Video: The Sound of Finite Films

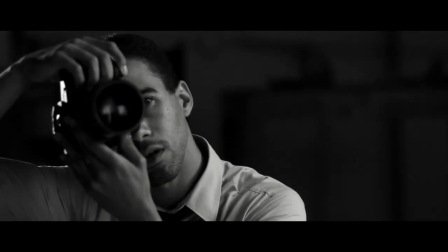(4:19)
So for the sound of the flashes in Imperfect, we really wanted to emphasize them and kind of give them a grace and kind of that 40s feel. So today a modern camera sounds really digital, like clicky, that's all you hear.
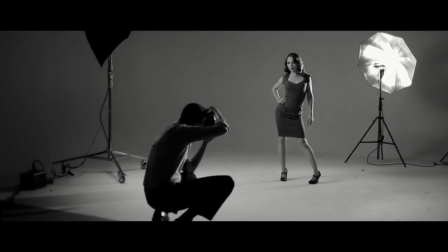(4:30)
It's several layers of sound, so it's the actual shutter of a 7D, and then we actually had an umbrella. Just opened up an umbrella really fast a bunch of times, and so we used that.
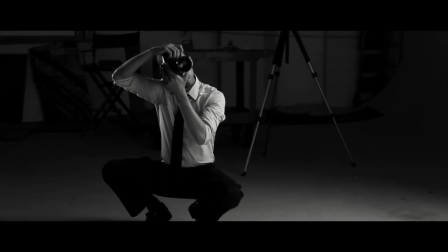(4:44)
So we had to layer a bunch of sounds together in order to get a sound that we felt was warm, realistic, but also had like this sense of magic to it.
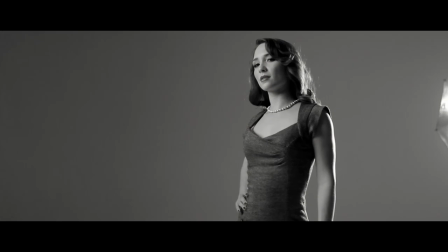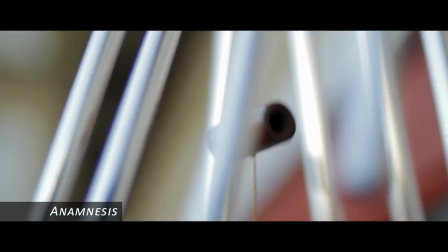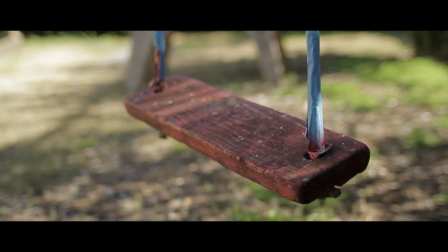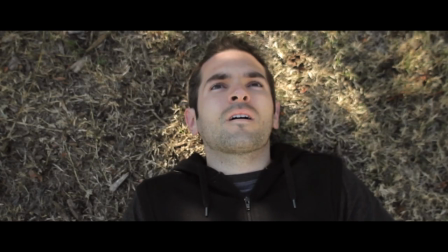(5:10)
Anamnesis was a really good film for me to work on because there's a lot we could do with surreal soundscapes. It was a good example of not just adding Foley and making a sound sound like the sound on screen, but it was a way to really kind of get into the head of the character.
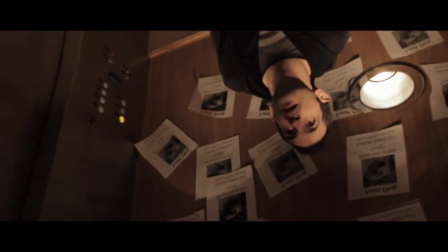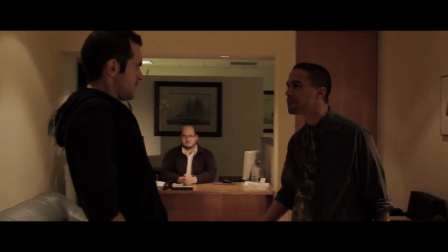(5:32) There you are! What the hell happened?
The Long Take's a good example of something that goes through a bunch of different universes.
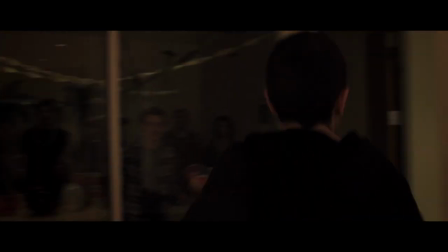(5:39)
It's very real at first, and then things start devolving and things start deteriorating. Then you hear the surprise party, there's a dance party, and then these things start going chaotic, especially by the time he reaches the stairwell.
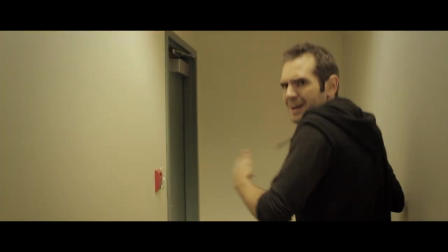(5:50) Immediately. Hey! Hey!
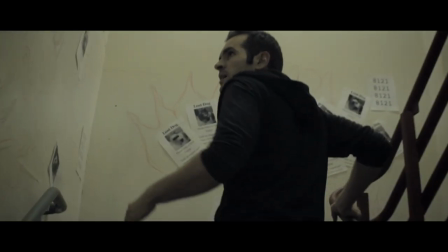(5:56)
So we took a lot of sounds from the movie.
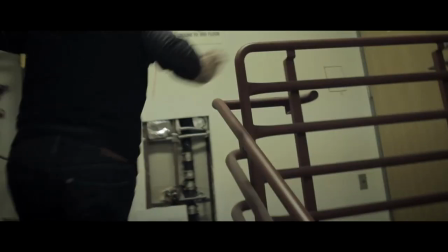(5:58)
We took bells, the sound of those chimes, extracted that, and started putting that into like this kind of electronic composition to just build these crazy textures. We would morph sounds, stretch things out, put them deep in the background in reverse and put reverb on them. Just so it all existed within the universe of the movie, but it kind of added to it in a very surreal way.
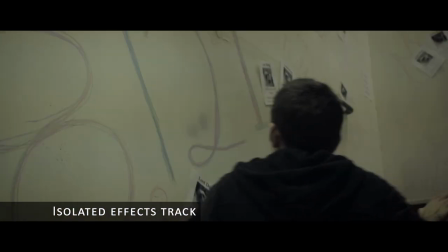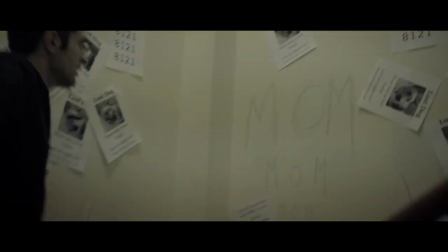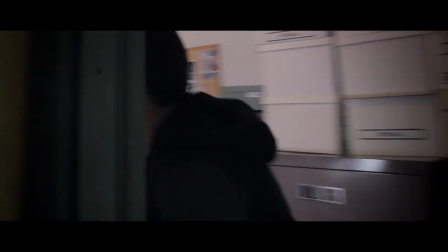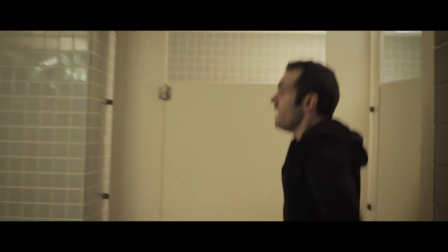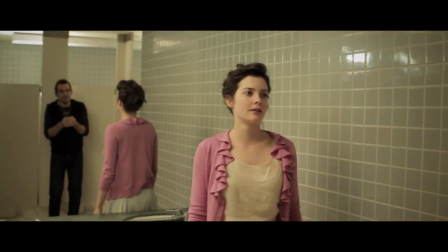(6:41) I found you. Where we began.
The end of the long take, the bathroom scene, is entirely ADR, which means that the actors had to come back in afterwards, after the edit was made, and re-record their lines of dialogue. We tried to record it on set, and it was just a noisy bathroom with lots of terrible reverb, but we couldn't get the mic in close because there was a reflection in the mirror. So we had them come back into another bathroom that sounded much better. It was much smaller, with more baffling. We could kind of shape it the way we wanted it. and we had them re-record their lines while watching the takes. I'm sure I could watch it and nitpick, but I haven't noticed the many times I've seen the movie.
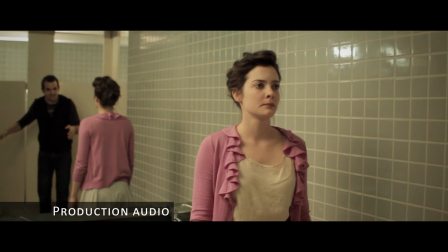(7:15) I got fired that day and I walked in here on accident and you were standing right there by the scene.
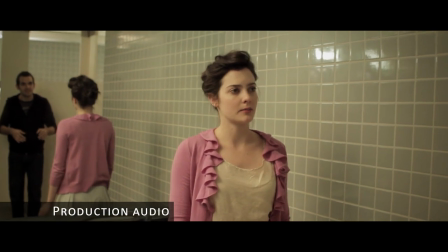(7:20) I... I can't protect you anymore. What?
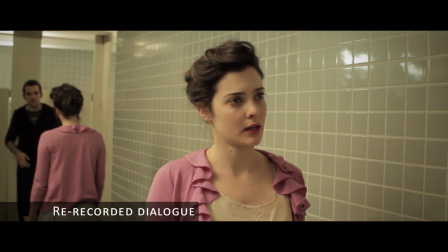(7:29) I know the truth. And if I'm in your head... you do too.
Usually you don't notice the sound as you're watching a movie. and I think that's kind of what I'm always shooting for.
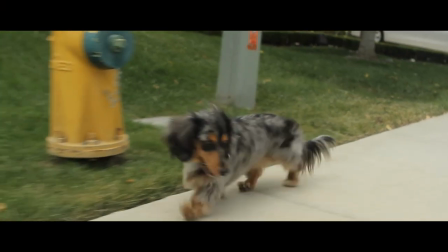(7:44)
I want it to be unnoticeable. I just want people to be immersed in actually what's going on. It's very musical to me, even in the movies.
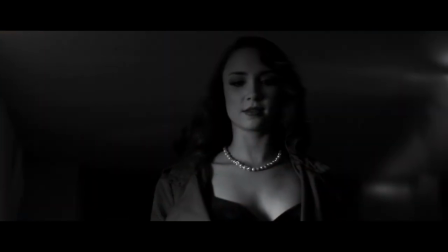(7:51)
There's a rhythm and there's a music to it all. So there is the actual music, but there's also the sound design which fills in the gaps and adds texture and it adds emotion. So I think that's why it appeals to me.